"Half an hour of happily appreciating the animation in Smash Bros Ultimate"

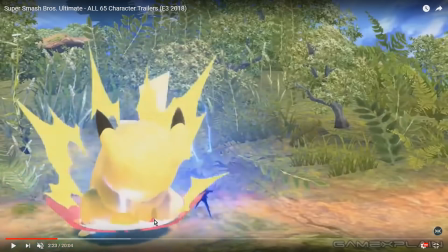You can see these different colors that just kind of get layered and layered and layered and layered,
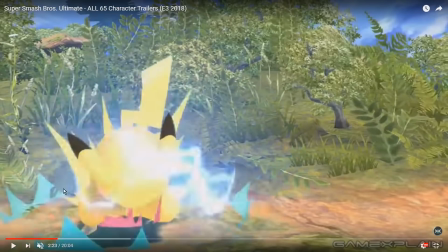different layers of different colors over and over and over again to sell the idea that you've got this crackling power going on.
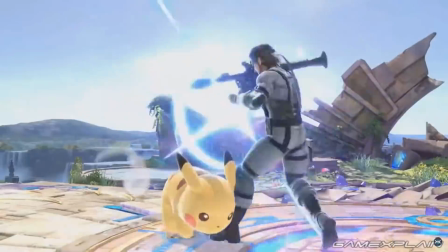And I just adore, I adore the effects animation in Smash.
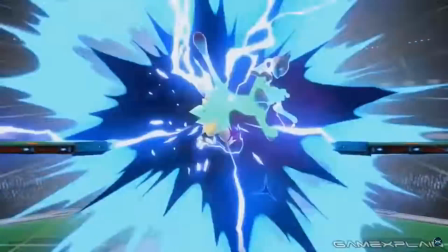It's such a huge part of what makes Smash such a compelling game to look at, is all these effects.
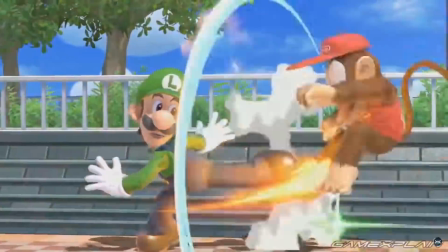And they're on screen, like, so little. Like, we've been frame by framing these to take a really close look at them and how well they're designed.
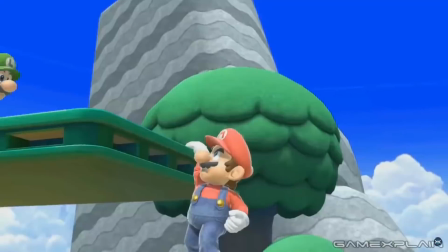But when you're playing, as you can see in full motion, you really don't see most of it.
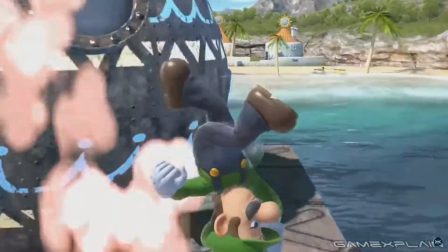You really don't get to see a whole lot of these effects happening because they happen too fast for the eye to really follow.
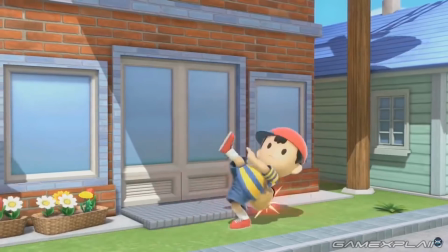But in motion, because it's all so well put together and so well balanced with each other,
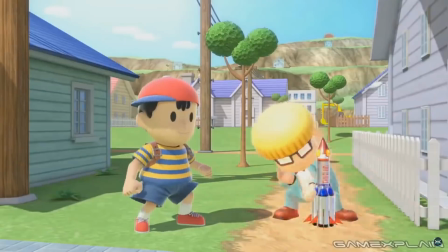you get so much power in every individual hit.
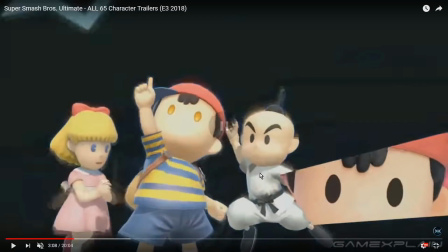Every individual hit announces itself on screen with profound obviousness, which is really, really important.
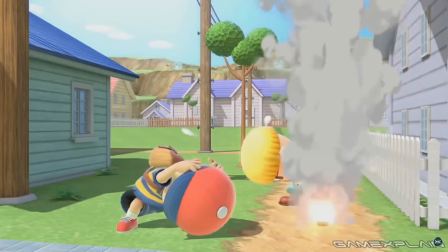I also love the kill frames.
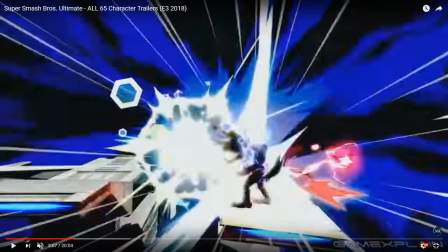Like, when you get that powerful hit that's sure to knock your opponent off the screen, how the entire camera just zooms in and goes, take a look at this.
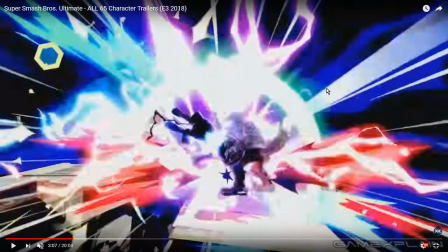And take a look at what they do with the character models, by the way.
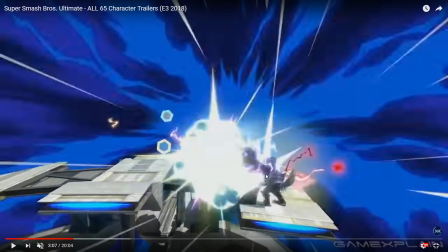Fox has just received an incredibly powerful impact that's about to knock him off the stage, but look what his character model does.
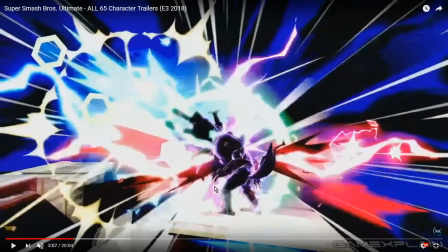It really doesn't do anything. Like, he doesn't change pose, he doesn't change posture, he doesn't seem to be receiving the impact, except what they do is they essentially just teleport his character model to a bunch of different positions,
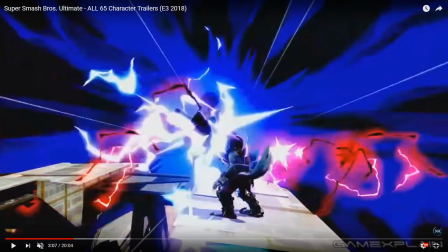so that they physically wobble his character model, essentially.
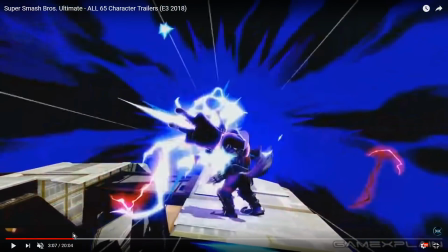Which looks profoundly weird in a lot of ways. But the effect of that it has, take a look at how it looks when Ness actually hits him.
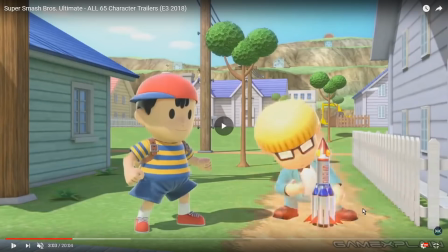Right? So what you get an impression of is that a lot of power is delivered to Fox,
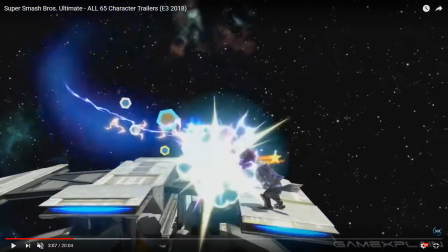but actually that power actually affecting him is kind of delayed.
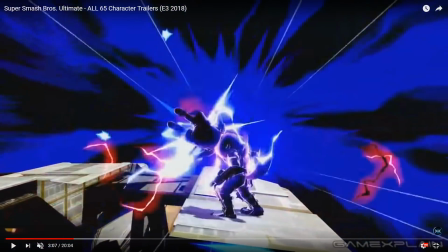He's kind of vibrating. It's almost like he's charging up all the energy that Ness is imparting on him with the impact, until finally he can't hold on to it anymore.
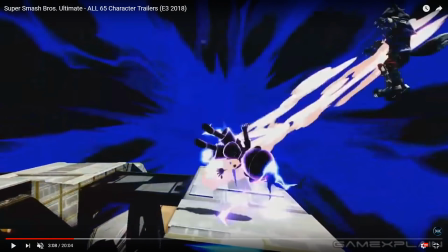Wait, that's not Fox, that's Wolf. Ah, I've been wrong this whole time. And he gets launched off the screen as the power explodes out from under him.
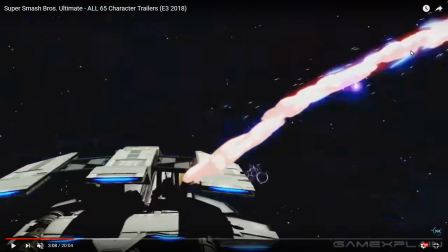And look at these lovely, look at the loveliness of these particle effects. That's just really good.
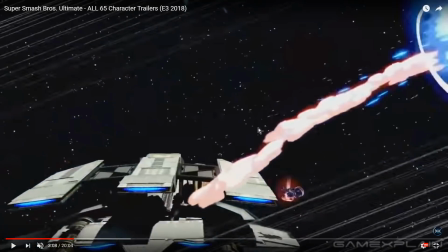And again, the most important thing that ever happens in Smash is a player getting knocked off stage.
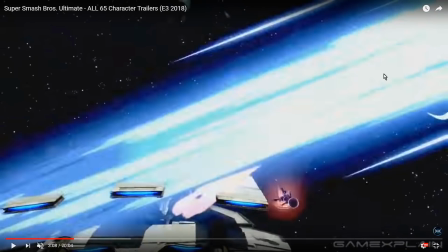Like, that's the most important moment of any given match, is when someone loses a stock.
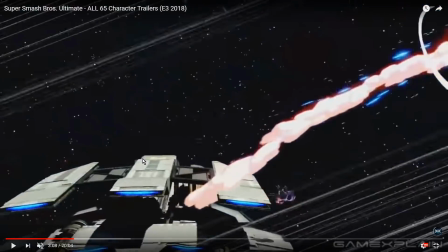So the game announces when someone loses a stock very, very clearly.
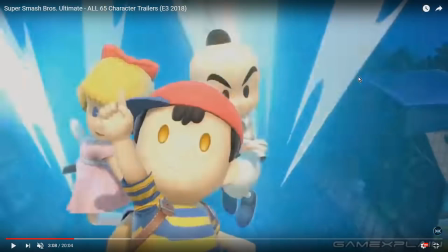Like, you are not in doubt about when someone is losing a stock.
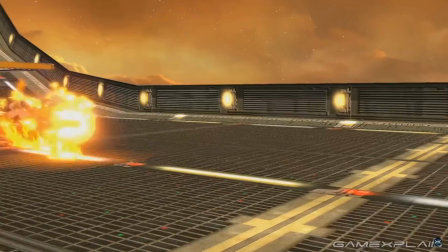Anyway, this has been like half an hour of me just vaguely appreciating Smash for the animation that they've put into the game.
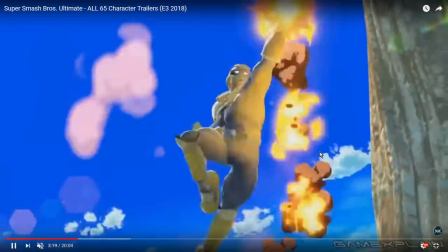I especially love Captain Falcon.
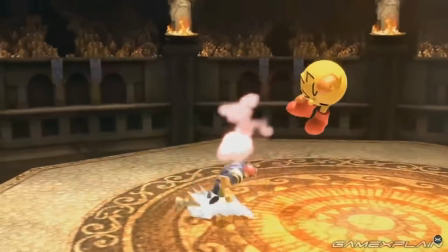Because this is one of the other things we should perhaps talk about before we end the video is... again, like I mentioned, Smash Bros.
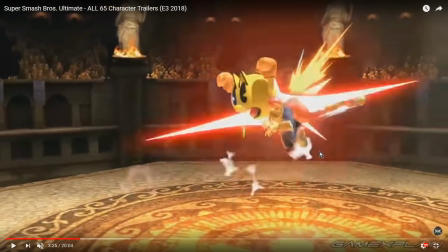Characters can become really small on screen when there's multiple people
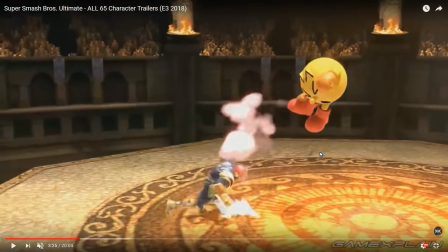doing stuff at the same time, and the camera is zoomed out really far.
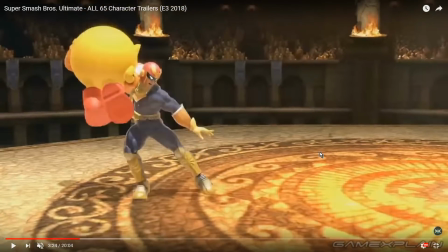And one of the ways that Smash tries to counteract that problem is essentially by having the characters have extremely over-the-top animation.
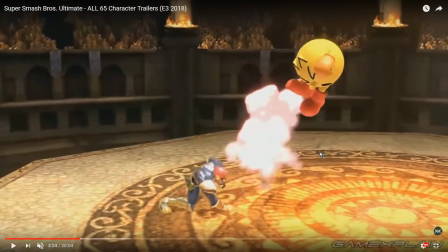Take a look at the Captain Falcon, right? He's done the down throw, now he's about to dash for the follow-up.
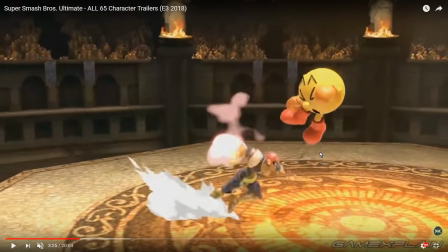So he goes into this super low dash, like just really low to the ground, and then as he's about to jump,
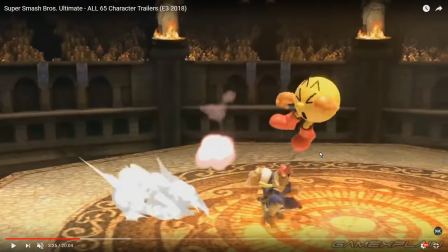he goes into this anticipation animation as he's about to charge him for the jump. He's not gonna jump 20 feet in the air here. He's just gonna do a short hop and then connect with a couple of kicks.